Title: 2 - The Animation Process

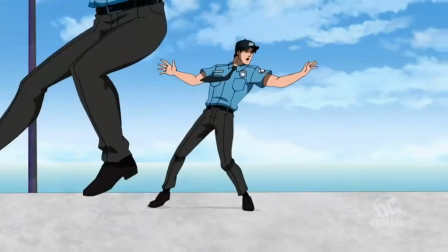4:20 So we've got to be careful that the board artists are drawing it in such a way that it feels confined, and that's one of the threats to Dick and Will is that you fall off that truck,
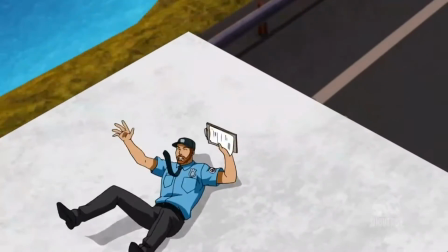4:28 you're falling to your death.
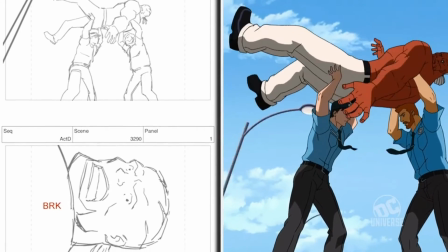4:29 So as the storyboards are finishing up, we're now looking at the storyboards and looking at all of the designs that we've created and making sure that it's all working together well.
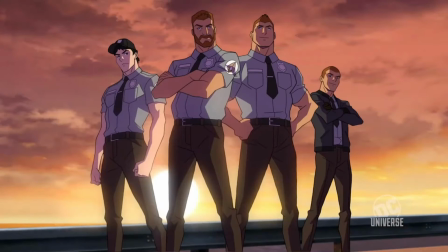4:39 Seriously, who are you guys? Bowhunter Security, always on point.
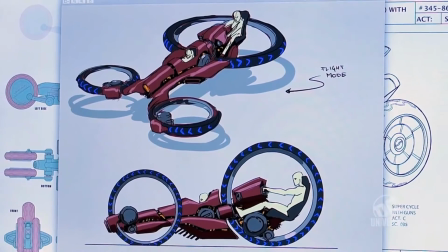4:49 Generally, designing props, they're inanimate, but this is more or less a character, this transforming device.
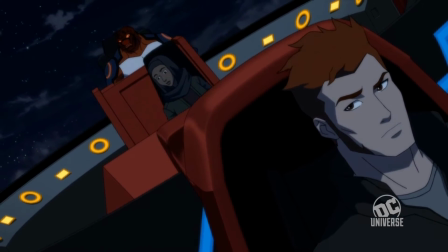4:55 Super Cycle, take us down. Quietly.
They decided they wanted something a little sleeker and a little more updated.
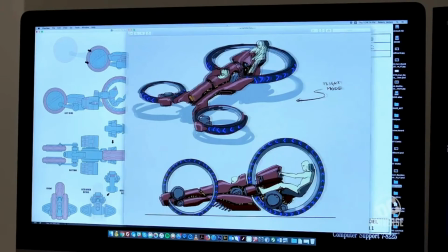5:02 So working from this thumbnail design, I created this newer design here, which more or less carries a lot of the aesthetic from the original design. Where did the inspiration for the redesign come from? Coming into season 3, I knew from the jump that I wanted to take another pass at the Super Cycle.
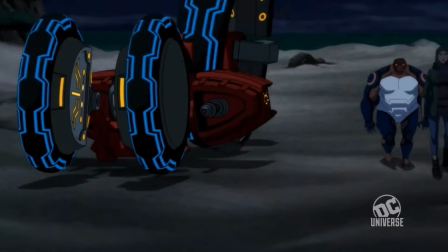5:19 My justification for that was its whole thing is transformation. And we're really fortunate to get Damon on this because I don't think anybody else could have kept it true to the original,
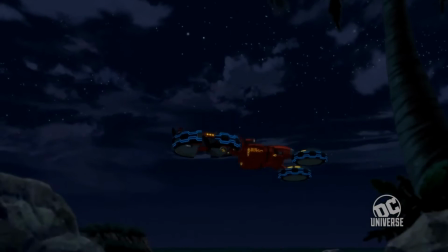5:29 true to the Kirby source material, but come up with something that's practical, functional, and incredibly cool looking. Now we have Hak Jun Kang. He's one half of our super talented background design team.
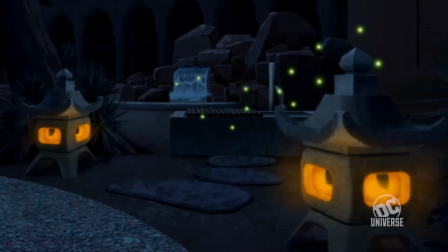5:42 I'm going to show you guys a place called Infinity Island. It gets adopted by a master of martial arts. We asked the director what he needed as far as staging goes, and he came back and he's like, oh, actually we need more space because there's a lot of people that are going to be interacting there.
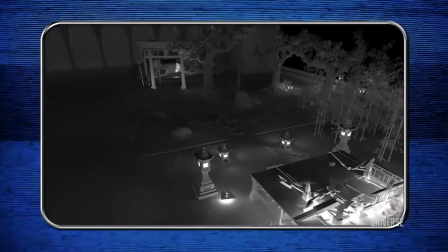5:56 So we expanded it, added the rock garden and a koi pond.
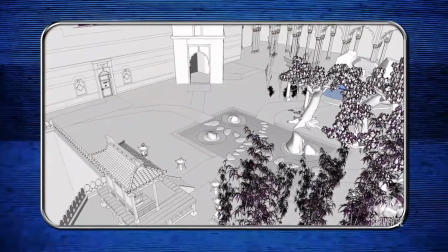5:59 This is what we handed out to the storyboard artists so they get a sense of what the space is, and we could go into different angles.
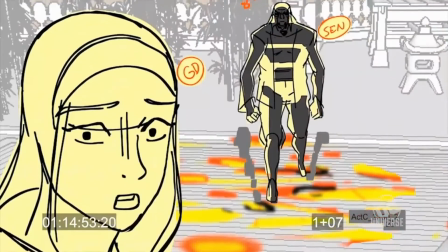6:09 You have ruined my meditation space.
At this point, our black and white background designs are then channeled over to our background paint department.
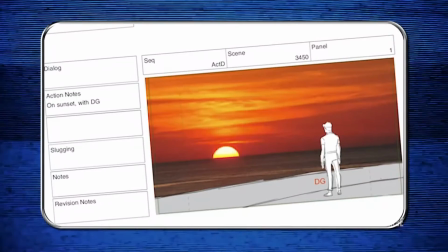6:17 We have to communicate things like time of day, mood.
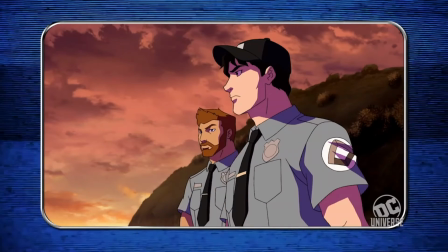6:21 Episode 4, for example, we talked a lot about it being, in contrast to the first 3 episodes, big, expansive, open skies.
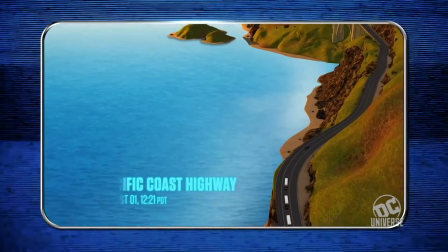6:27 We wanted the mood to feel open, and so scenes are set on the PCH,
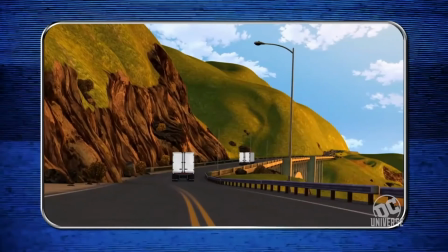6:31 where you've got the ocean to one side, and the mountain to the other side, and just all this sky.
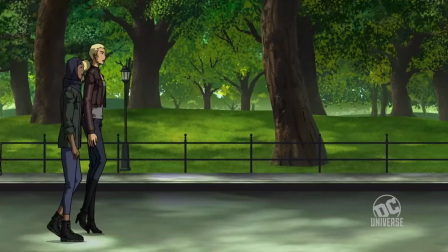6:36 For this one, we wanted to lighten it up in tone, in mood, and in color and lighting. So that was very much a choice that we had to communicate to our background paint department.
Tell me again what we're doing out here.
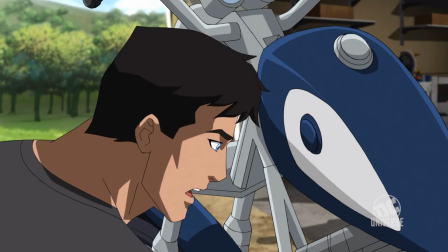6:48 I'm doing my job. You are trying to unwind. I'm fine.
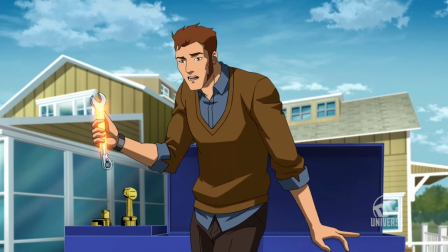6:53 I have no need to unwind.
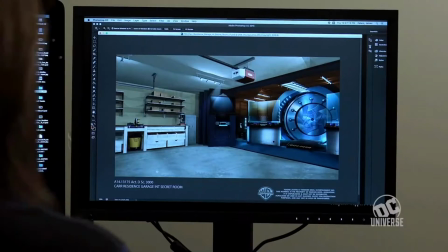6:56 A lot of what we do on this show is very realistic paint style, unlike past episodes,
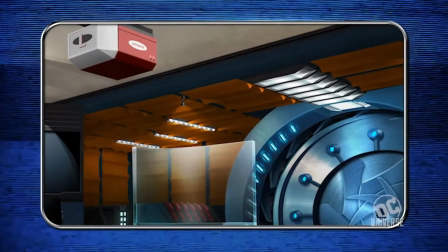7:02 which were really tight and realistic, but we've leveled up to this very realistic, almost like a 3D image,
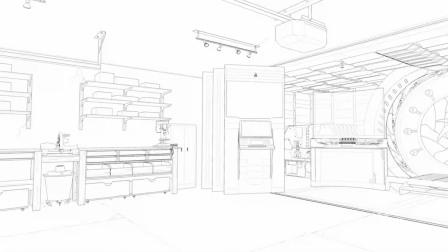7:08 but not. It's still done in 2D, it still matches the characters. The way it usually starts is we'll get the designs from the designers after the designers and Phil have worked it out, and then we start out with understanding the mood of the particular piece.
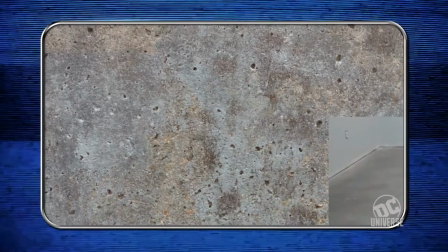7:21 If it's daytime, nighttime, we get reference like concrete and different stains, cracked paint.
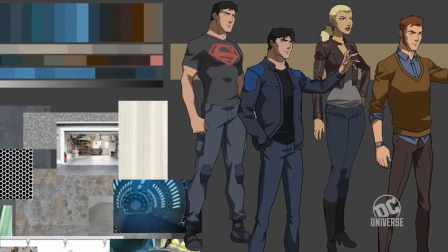7:27 So we get an overall view of it. So this mood board represents the general mood of what the garage will be.
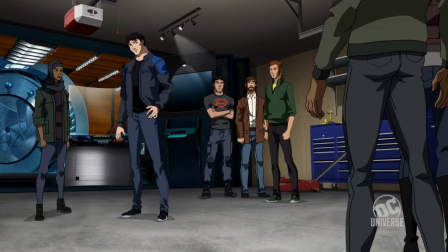7:32 It's not a broken down garage, but there's old pieces in it.
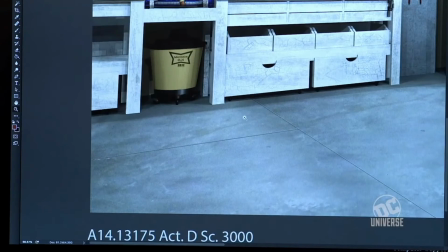7:35 So we have some worn out paint that ends up on the cabinets. BG Paint is really about creating the sense of mood and atmosphere.
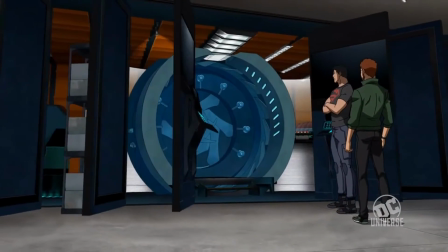7:43 This is fairly late stage of the pre-production process, right before Ink and Paint gets the art.
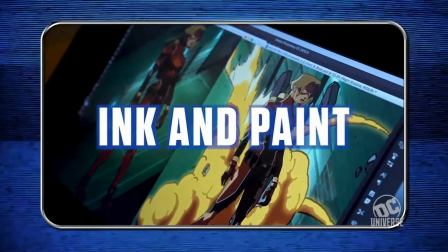7:50 Nightwing B01.
Ink and Paint is the process of adding color to all of our characters and props. So what they need to do is lay their black and white characters on top of the finished background paint and then add color in such a way that it makes it believable that that character is existing in the lighting of that particular space.
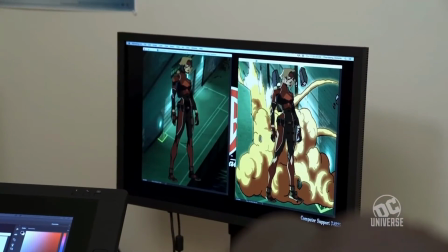8:11 There's a real art and science to making sure that a character actually feels like they're lit in the space painted by the background artist.
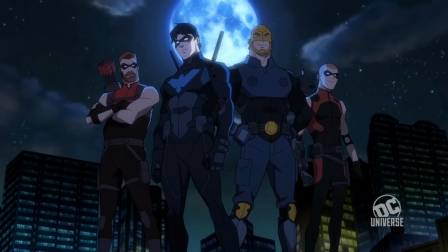8:19 I think we looked better in our Bowhunter security uniforms. No, you do not.
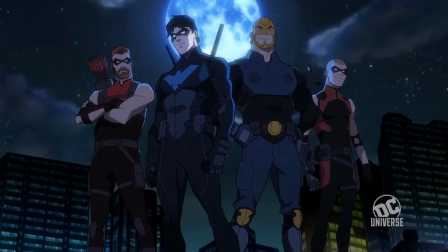8:23 We had this shot of all the guys on the rooftop. Moon was behind them, so we wanted to make something really dramatic looking.